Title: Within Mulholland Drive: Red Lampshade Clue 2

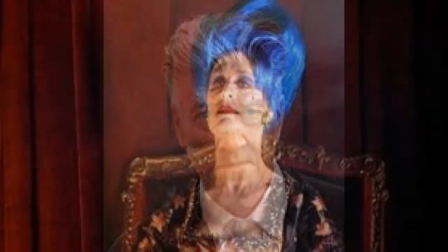This is the third in a series of videos on the film Mulholland Drive that is intended to provide an interpretive perspective that evolves from David Lynch's personal practice of transcendental meditation.
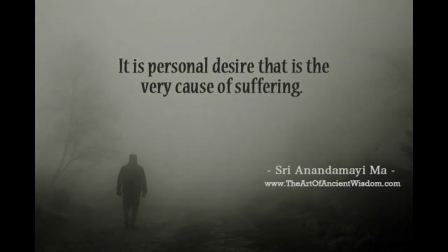The first two videos provided a basic outline that connects the film to meditation
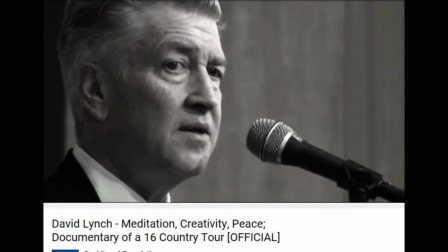and some Eastern philosophical concepts that can serve as a basis to recognize the
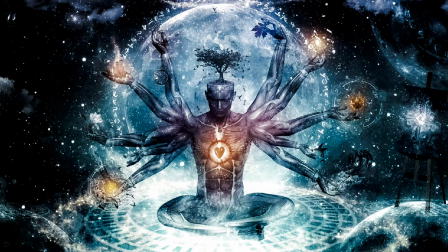point of view this series is intended to describe. concepts related to a perpetual
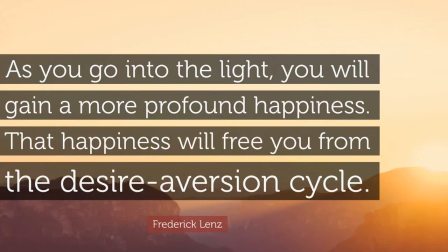cycle of desire leading to suffering and that our inner spiritual being is
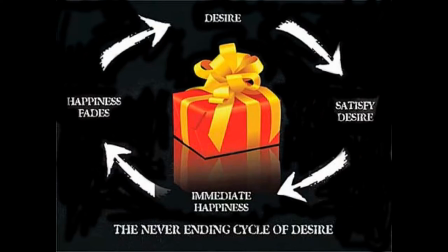reality into a perpetual cycle of desire leading to suffering and that our inner
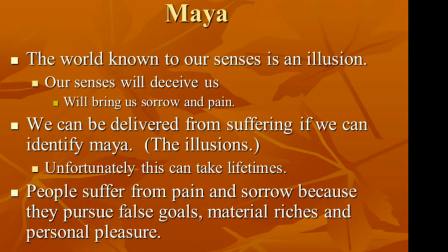spiritual being is reality while the outer physical world can be related to deception and illusion
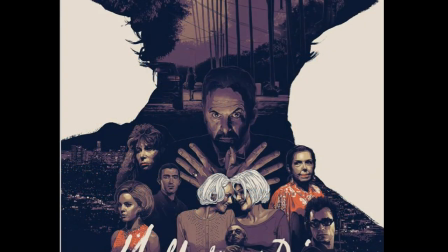and the film is an abstract representation using characters interacting in an entirely
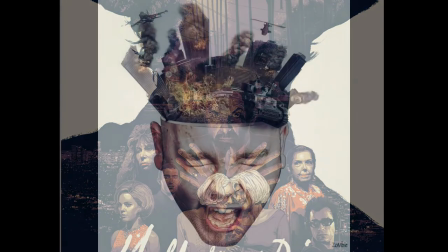non-physical mental landscape to represent mental actions occurring deep within the subconscious mind. Okay, this video will present the second clue Lynch provided in the DVD release. Notice appearances of the red lampshade. This clue can have lots going on. Appearances as a plural can suggest to direct us to both when we see it in the film as well as the physical appearance of what we see now as to the physical aspect it is worth noting the lamp face is the trunk of a tree
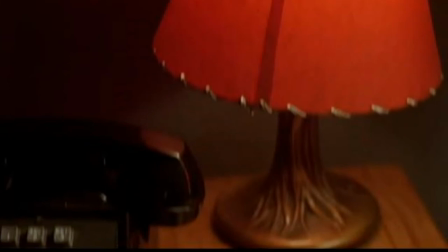which can suggest symbolically the tree of knowledge which traditionally relates to a symbol of knowledge of good and evil
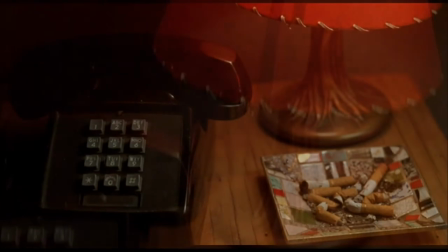and it is also a light which can suggest a symbol of illumination and enlightenment or knowledge versus ignorance.
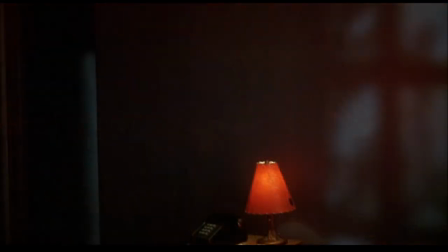But here the light is dimmed by a red shade which can be interpreted as a symbol that is casting a red glow suggesting both a darkening of the pure light as well as connecting to the color red which in the film can
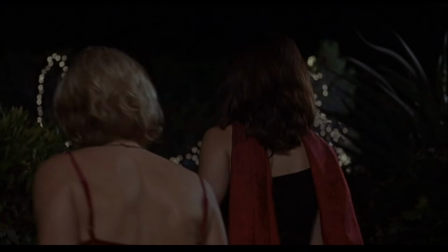be assigned a more negative meaning when connected with the character
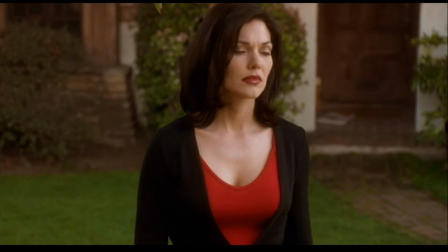Camilla. Red can have an association with things like emotion, fire, blood, passion,
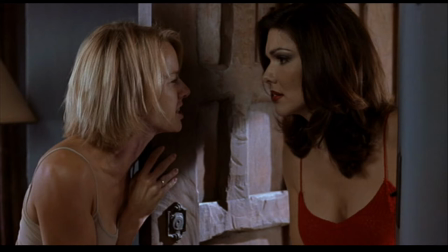desire, and even lust, which from a meditative perspective can be imagined as being related to negativity.
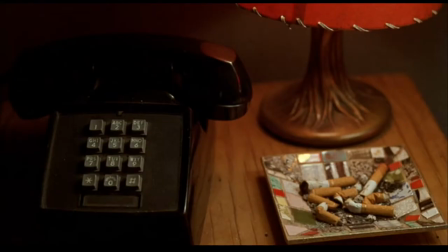And when one looks at the composition of the red lampshade, we see it is on a table with a mosaic ashtray containing crushed cigarette butts.
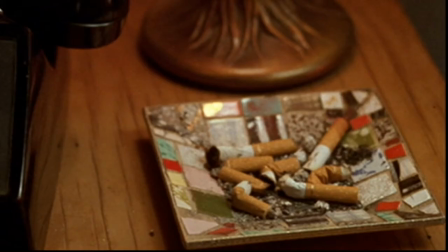As an artistic composition, the ashtray is lit by the lamp, providing a focus and emphasis on the ashtray and the mosaics can relate to the colors that the characters wear and suggest the distinct
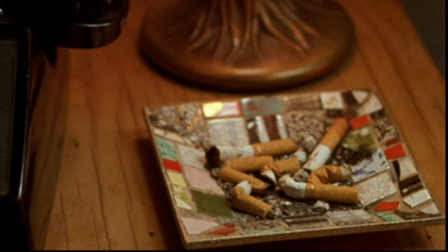individual mental aspects each of the characters represent from this point of view. The mosaic also suggests an element that is in a sense used and abused with crushed discarded cigarette butts.
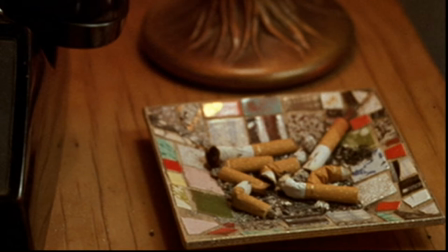When looking closely a gold ring can be seen on the filter of the cigarette butts.
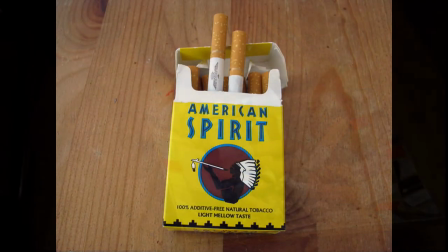And this is a sign used on the brand American spirit cigarettes.
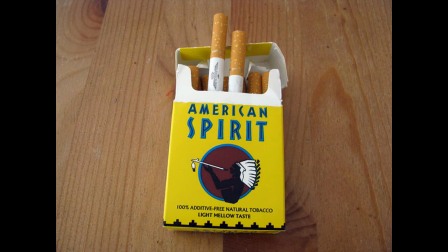And the term American spirit might symbolize a more Western view of the world as opposed to Eastern philosophy. An addiction to a desire that leads to suffering. In fact, the entire smoking symbol is one of smoke, danger,
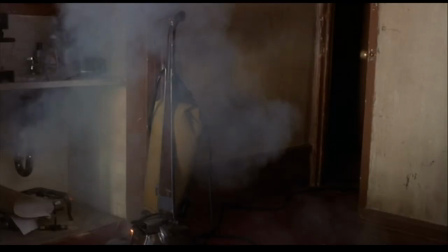clouding, obscuring, unpleasant, stinky, addictive, destructive. ignorant, and so forth.
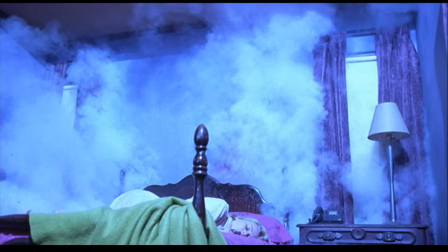And smoke can be noticed throughout the film and is given this type of negative association.
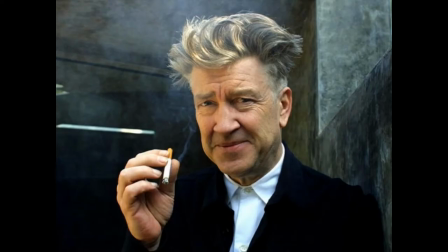And yes, I'm aware Lynch is also a smoker.